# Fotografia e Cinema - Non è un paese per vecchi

Una storia interessante per quanto riguarda su come Deakins aveva pensato di realizzare l'alba. Infatti, secondo Coppione, in questa scena si doveva passare dalla notte all'alba fino alla piena luce del giorno.
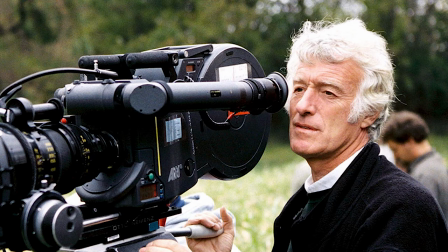Non riuscivo a pensare a un altro modo per realizzare questa scena se non con un'enorme sorgente luminosa, quindi ho optato per tre masco,
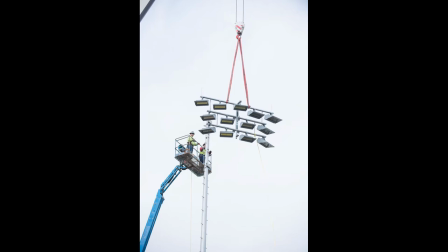enormi luci usate di solito per eventi sportivi, per creare un effetto chiaro di luna.
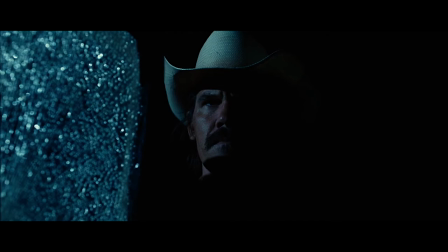Non volevo farlo, ma non vedevo altra possibilità.
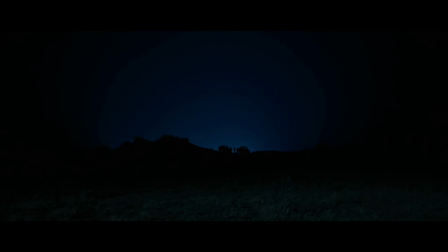Per provare a fare il passaggio all'alba, invece, abbiamo individuato un'altura dove Moss parcheggia il suo camion e quando gli spacciatori tornano, parcheggiano la loro macchina nello stesso punto e abbiamo cercato di fare il passaggio all'alba illuminando dietro le macchine,
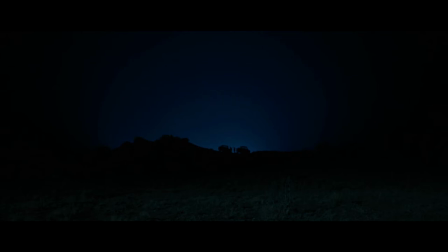come se il sole stesse iniziando a sorgere. Abbiamo letteralmente sparato in aria la luce per illuminare il cielo, per creare un bagliore dietro le auto. Ma quando più tardi abbiamo fatto la ripresa principale di Moss che scappava, c'era una mattinata nuvolosa.
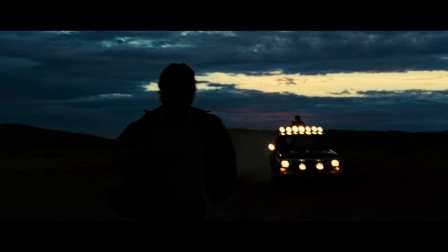È stato così deludente, perché se fosse stata una mattina limpida, penso che l'illuminazione che avevo fatto e l'alba reale si sarebbero adattate abbastanza bene.
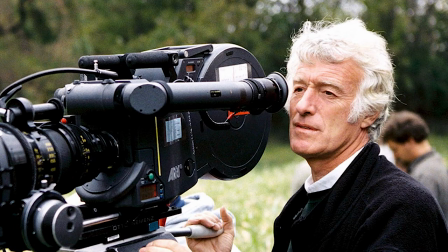Ma avevamo solo 2 giorni per girare l'intera sequenza, quindi non potevamo tornare lì e farlo il giorno successivo. E passiamo ora, ragazzi, a un'altra bellissima scena di questo film, ovvero la scena alla stazione di servizio tra il povero commesso e Sigur.
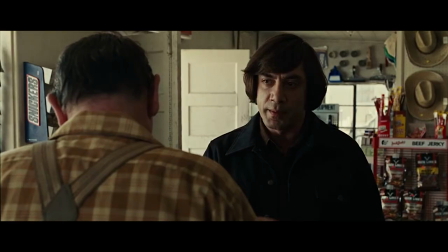Vediamo che per illuminare la scena viene utilizzata la luce proveniente dall'esterno,
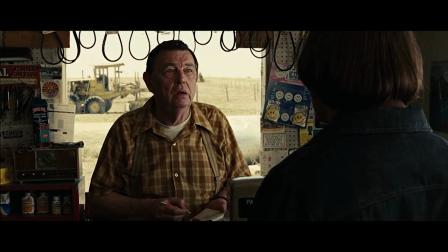che viene tolta leggermente da una parte dei volti per creare un po' di contrasto. Altrimenti, con la luce proveniente dalla finestra dietro il commesso, Sigur sarebbe illuminato in modo piatto. Invece così si crea un po' di profondità e tridimensionalità. E tra l'altro, per questo dialogo, Dickens opta per inquadrature over the shoulder. Ed è strano, perché di solito Dickens non riprende i dialoghi così, bensì sistema la camera tra i due attori.
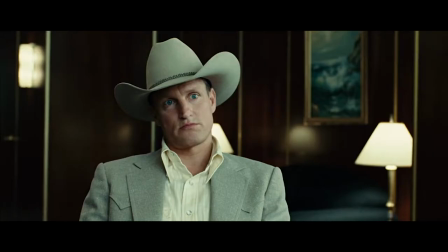Quindi abbiamo inquadrature singole degli attori a dialogo e non inquadrature con la quinta dell'altro attore. Tra l'altro, notate, dal punto di vista della preparazione della scena, quelle lame, non so se sono delle seghe, vabbè,
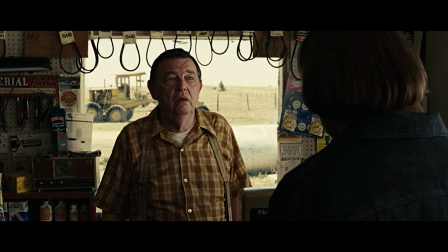comunque appese dietro al commesso, che sembrano quasi dei cappi da impiccagione, a simboleggiare forse il pericolo che scampa
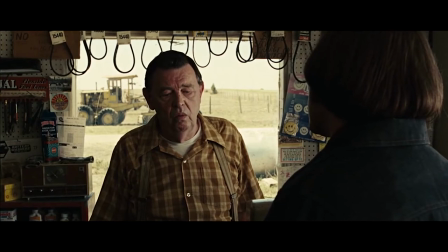questo personaggio, del quale forse non si rende nemmeno conto. E al culmine della scena, quando Sigur gli chiede di scegliere tra testa o croce,
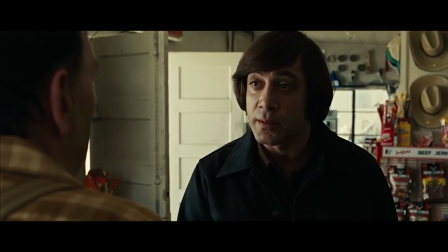parte un lentissimo push-in, un avvicinamento di camera, che si ferma poco prima che faccia la sua scelta. Passiamo invece adesso alla prima scena nella quale vediamo Carson, interpretato da Woody Harrelson.
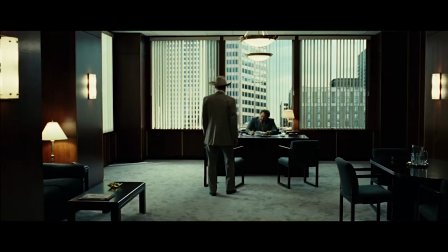Vediamo questa enorme stanza di questo grattacielo che ha le pareti scure, le luci sono tutte accese, anche qui largo uso di luci pratiche per Dickens. Abbiamo una grande finestra sullo sfondo, vediamo gli edifici fuori, le luci non sono bruciate fuori dall'edificio.
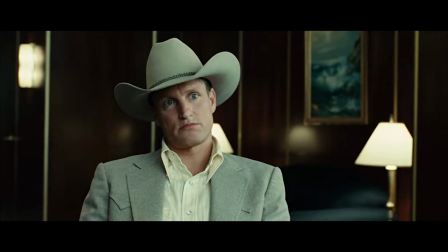C'è una grande profondità in questa inquadratura. Carson poi veste di bianco, quindi c'è separazione con lo sfondo scuro. E anche qui il volto viene illuminato di lato, nonostante quella finestra enorme dovrebbe illuminargli tutto il volto, ma sarebbe un'illuminazione un po' piatta. E prima, ragazzi, vi ho parlato delle silhouette, delle quali fa largo uso Dickens nei suoi film.
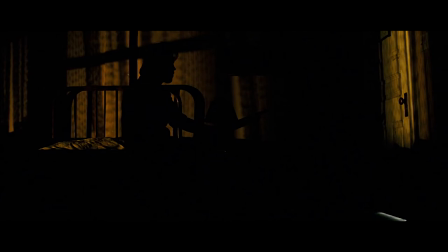E guardate questa silhouette qui. La silhouette di Moss col fucile che attende seduto sul letto l'arrivo di Sigur, con la stanza che viene illuminata solo dalla luce giallognola delle lampade a vapore di sodio della strada. E in basso a destra la sottile linea di luce bianca che attira la nostra attenzione.
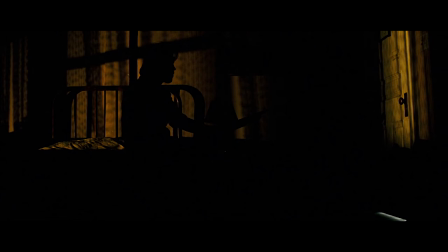Sigur arriverà oppure no?
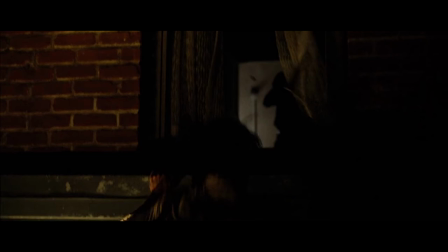Così come bellissima anche la silhouette dello stesso Sigur che intravediamo per un attimo quando Moss salta dalla finestra. E arriviamo poi alla scena della sparatoria in strada, che per stessa ammissione di Dickens è stata molto complicata da realizzare.
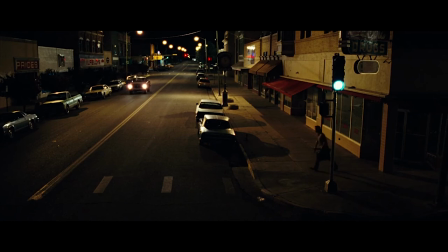Su tutti i tetti degli edifici Dickens ha sistemato degli anelli con 4-5 luci e altre luci aggiuntive sopra i lampioni,
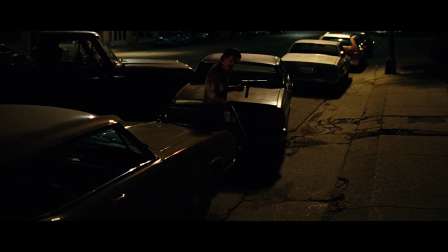per creare punti di luce più definiti sulla strada.
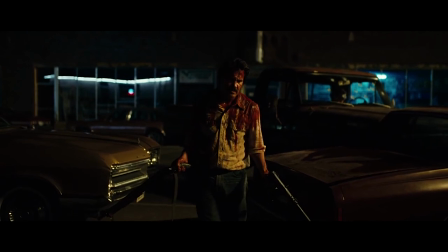In più ha mantenuto la tonalità giallognola-arancione data dalle lampade a vapore di sodio dei lampioni. Questo perché voleva che questa scena risultasse piuttosto cupa.
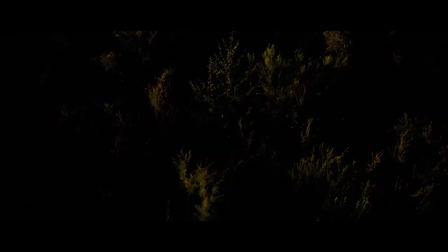E subito dopo la sparatoria abbiamo la scena nella quale Moss va a buttare i soldi dal confine americano, o messicano, non mi ricordo. Sta di fatto che Dickens voleva che la parte americana avesse una luce blu e così ha cambiato tutte le luci dei lampioni,
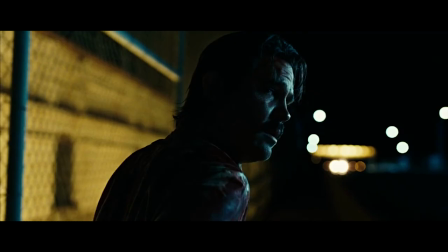mentre per il lato messicano voleva mantenere colori più caldi e sgargianti.
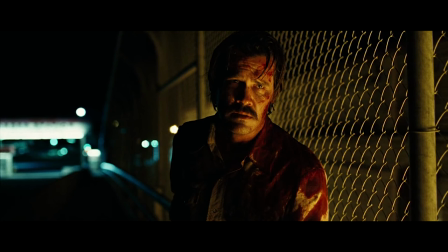E quando poi Moss si ferma a parlare con quei tre ragazzi, c'è una luce molto saturata che sale da sotto il ponte, come se sotto ci fosse una strada.
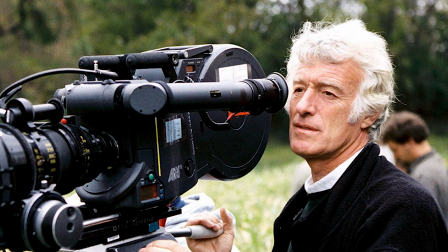In questa scena mi sono divertito a giocare con i colori, perché l'illuminazione della sparatoria precedente era composta interamente da luce gialla o arancione. E poi, ragazzi, apro una brevissima parentesi per farvi capire quanto sia importante anche l'inclinazione della camera.
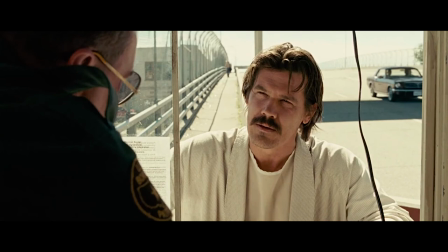Guardate quando Moss cerca di entrare negli Stati Uniti e ha dialogo con il poliziotto al confine. Moss è in posizione subordinata rispetto al poliziotto, che non lo vuole fare entrare, infatti viene inquadrato Moss dall'alto verso il basso,
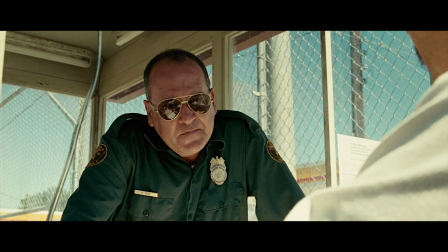mentre invece il poliziotto, che è in una posizione di potere, viene inquadrato leggermente dal basso verso l'alto. E poi ancora, ragazzi, guardate la telefonata finale tra Moss e Sigur. Chi è che controlla qui la situazione? Chi è in comando? Moss al telefono sì, fa tutto lo spavaldo, però guardate come viene inquadrato.
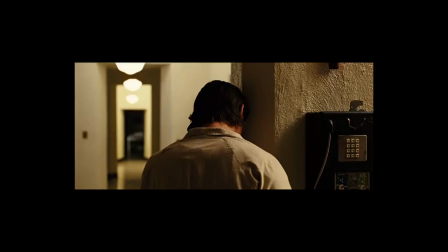È di spalle, testa appoggiata al muro, è disperato. Tutt'altra inquadratura invece a Sigur. E un'altra caratteristica peculiare di Roger Deakins è il fatto che spesso e volentieri, anzi quasi sempre, lui opta per la camera fissa e non per la camera a mano. Opta per la camera a mano solamente quando la situazione, la scena, lo richiede. E il fatto che utilizzi così poco la camera a mano, quando la utilizza, ha un grande effetto su noi spettatori. E quando è che in questo film viene utilizzata la camera a mano solamente in un'occasione?
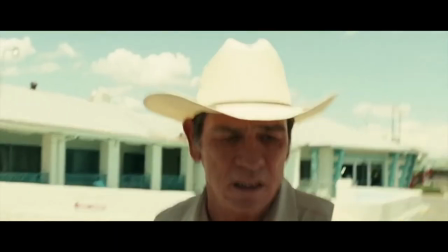Quando lo sceriffo Tom corre verso la camera d'albergo dove appena è stato ucciso Moss. Credo appunto che sia l'unica scena nel film nella quale venga usata la camera a mano. E più in generale, per quanto riguarda lo stile non stile di Deakins, nel senso che lui è un direttore della fotografia che si adatta molto a quello che chiedono i registi e non impone invece le proprie scelte, appunto, mi piace ricordare questa sua frase.
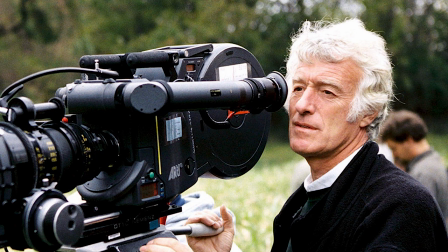Mi piace dare una mano a raccontare una storia senza distrarre il pubblico e senza uno stile fatto di cose superflue, non necessarie. C'è sempre la tentazione di creare immagini drammatiche, perché c'è così tanta tecnologia là fuori oggi per aiutarti a farlo. Ma perché? Se hai una buona sceneggiatura potresti distrarre il pubblico invece di coinvolgerlo nel film. Bene ragazzi, quindi questo era un rapido excursus sulla fotografia di Non è un paese per vecchi. Io vi invito a rivedervi questo film con un occhio appunto alla resa visiva delle immagini, perché merita veramente. Come sempre ragazzi, io vi ringrazio delle visioni, delle iscrizioni, di tutti i commenti che mi lasciate e vi do appuntamento ai prossimi video. Ciao a tutti!